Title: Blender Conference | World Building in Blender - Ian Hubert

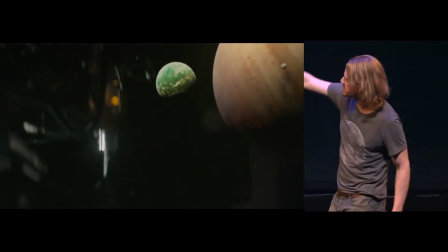1244s
I made this shot full CG, and then they actually built this foreground bit in real life and filmed it with their custom lenses just to add realism.
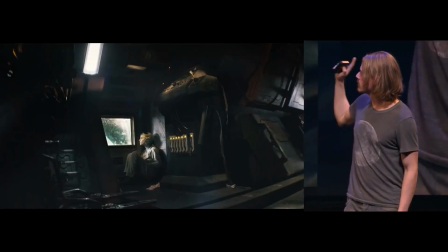1251s
Like, you're always looking through windows.
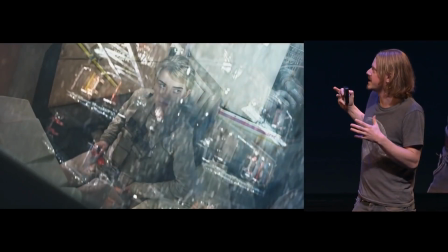1253s
You never get this God's eye view of the entire thing. It's always, you're always trapped in there with the actors, which makes it feel like when things go wrong, you don't have an easy escape,
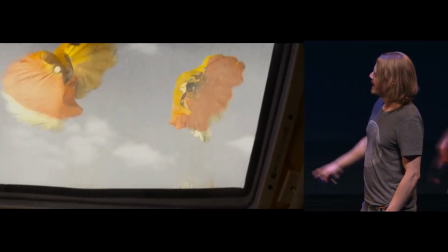1263s
which I thought was really cool. Hey, I didn't think that would work, but that was a good old costume.
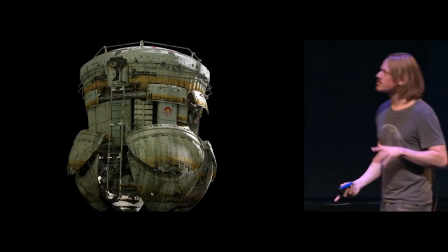1269s
I made this ship, which is basically just a reference for a guy who built a 4-foot miniature of it,
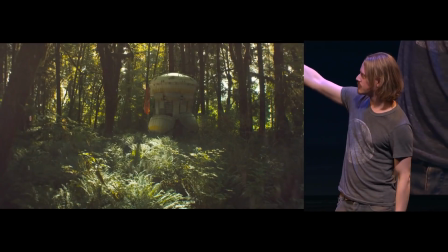1274s
and then we filmed that just to make everything kind of more textural, which was really cool.
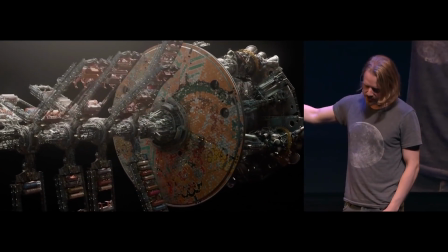1278s
I also built this big old freighter, which lots of little greebles,
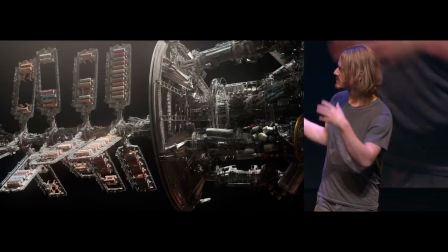1283s
and they spent a ton of time trying to figure out like the exact way that the lighting would pass over all of this stuff.
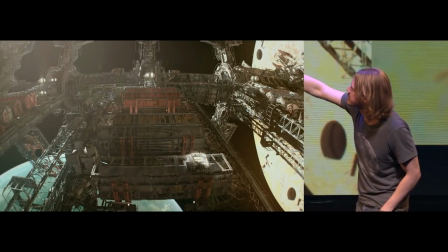1290s
The hardest part was actually the containers, because they're all covered in these like in-world logos and things that you can barely even see.
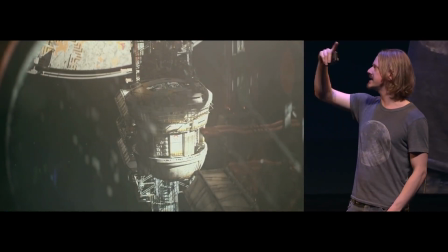1295s
But yeah, figuring out the lighting for this required a lot of planning.
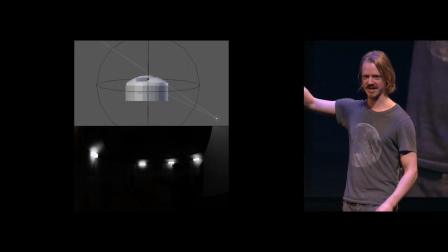1301s
We mocked up little things. In the end, we just kind of put a thing on an arm and like tried to kind of match it up, because it made continuity a little bit of a pain in the butt. But
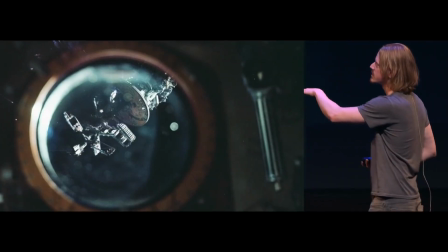1310s
let's see. Oh yeah, one of the biggest references was old Apollo imagery, because that's how it actually looks.
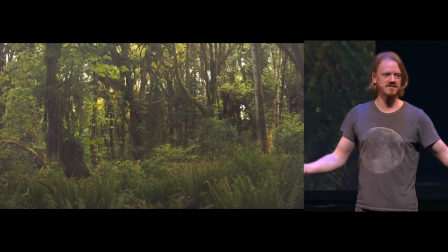1314s
Like, it turns out when you're exposed for like daylight, you don't see a lot of stars. That's only when you have like a long exposure.
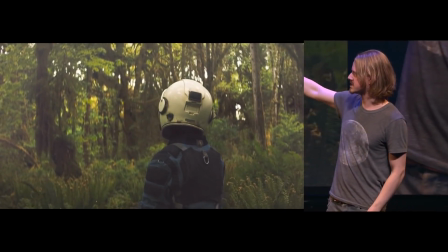1321s
And this wasn't Blender, but this was like 2,000 shots of just adding this constant dust anytime they're out on a planet.
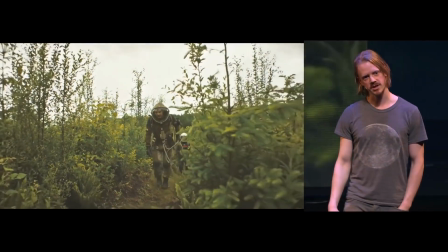1327s
Which, if you have a chance to put dust into like 2,000 shots over the period of a summer, I recommend go for it.
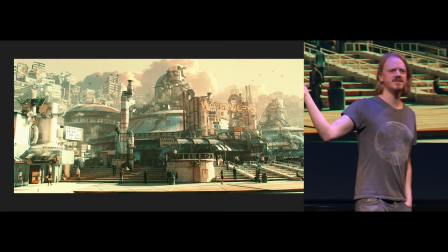1336s
I also have a bunch of personal gigs I'm trying to wrap up. This is kind of a continuation of a Dynamo web series I've been working on since like forever, but this is kind of a reboot type thing.
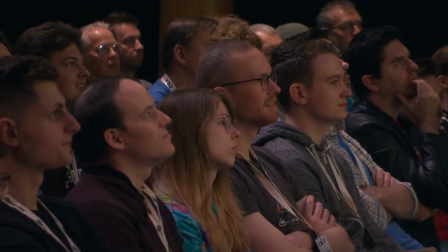1344s
And some of it takes place in this market, and I've just been like going nuts, letting myself go crazy with like the little details and stuff. I love designing maps that exist in world,
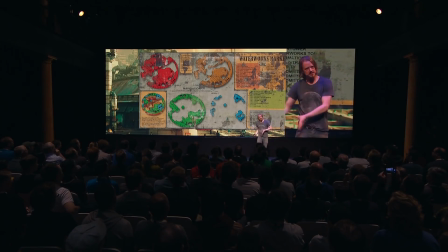1354s
because it's like somebody in the world built this map for other people that are also in the world, and it's fun to kind of be able to exist in that zone. Hey, it's the tower from Church of Steel, because they released it open source. Yeah, just lots of little bits. My friend Paul Spooner helped make this subway map.
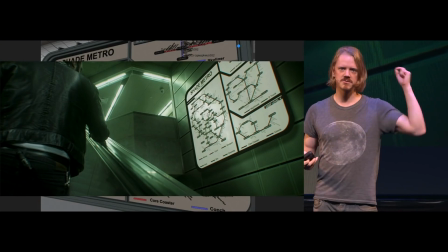1373s
If you're working on a story, it's actually really cool to start off with a map, because then when a character goes from A to B, you know like what that experience is like, and it actually helps you kind of like tell the story.
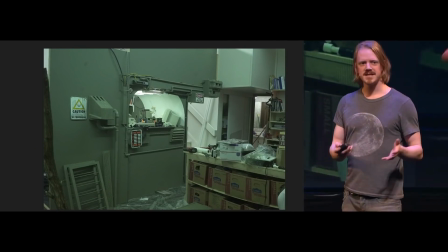1382s
And I love CG, but also it's nice to be able to film something without having to spend months doing post-work on it.
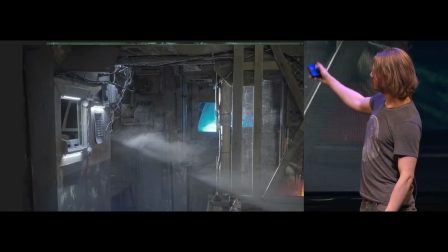1387s
So we tried to build a full set in our garage.
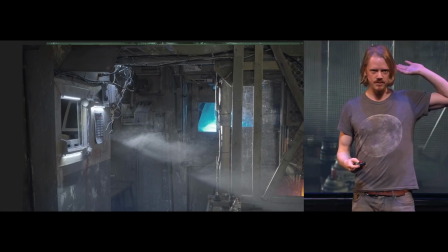1390s
Actually, I bought a church a couple of years ago out in the wet woods, and I'm trying to turn it into like a film studio thing, which has been fun, a challenge.
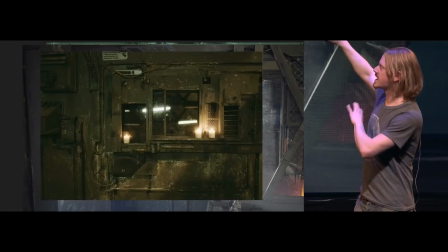1398s
And so but it's got lots of room for building sets and wacky stuff like that.
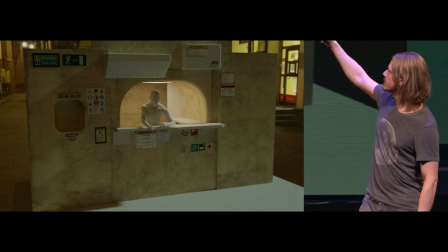1403s
And of course, we mocked it up in Blender first.
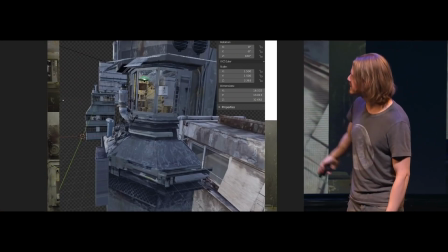1406s
And then I took pictures of that, mapped that back onto 3D geometry, so that I was able to do cuts like, this is all real, this is CG.
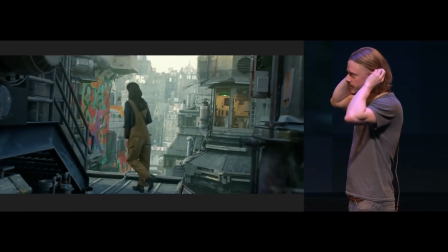1416s
And this is a very slow way to make a film, but it's very rewarding.
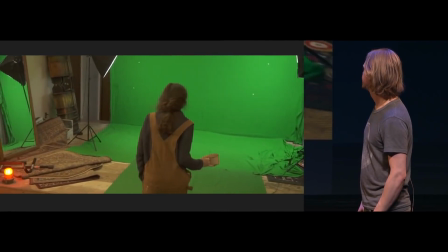1421s
So yeah, here's the green screen. If you keep things messy enough, you don't have to put up a lot of tracking markers.
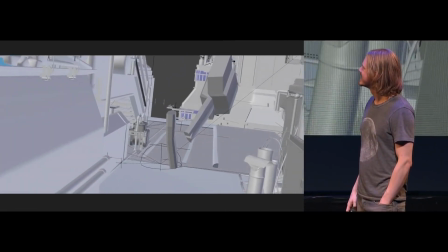1427s
They just are built in. And this is just to show off this amazing shadow casting chicken nightmare. Oh, thank you. This is fun, because you'll notice we built the entire back of the set, and that means we're able to film all of the close-ups and stuff and 90% of the footage without any CG. Then we just back up, and we're able to fill in that in-between area after the fact really quick. Kind of same with this one.
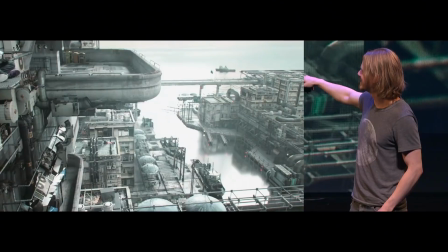1459s
I built this fake fire escape type thing going on right here, and yeah, and he barely includes any CG, so we're able to do this like really quick.
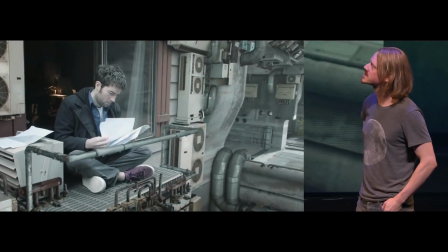1466s
You can see behind his head, there's still definitely a reflection with some trees, but I know a CG guy who's going to deal with that.
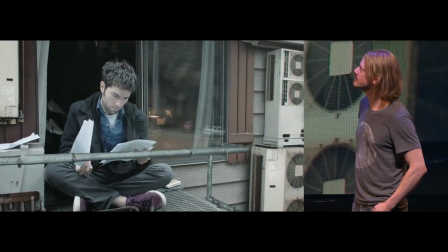1471s
I just haven't wanted to do it yet.
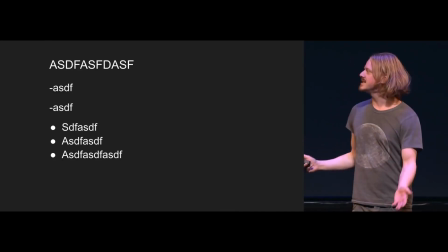1476s
So making these lazy tutorials has been.
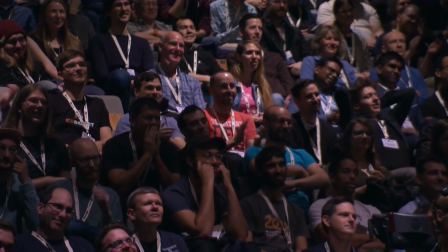1483s Model a moth in a wings down position. Moths are pure chaos, so don't stress too much. Add a base key and a new shape key and put the wings up.
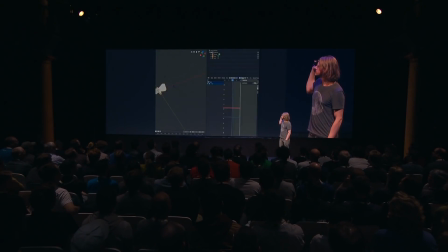1490s Add a key. and a noise modifier in the graph editor to make the wings just go nuts.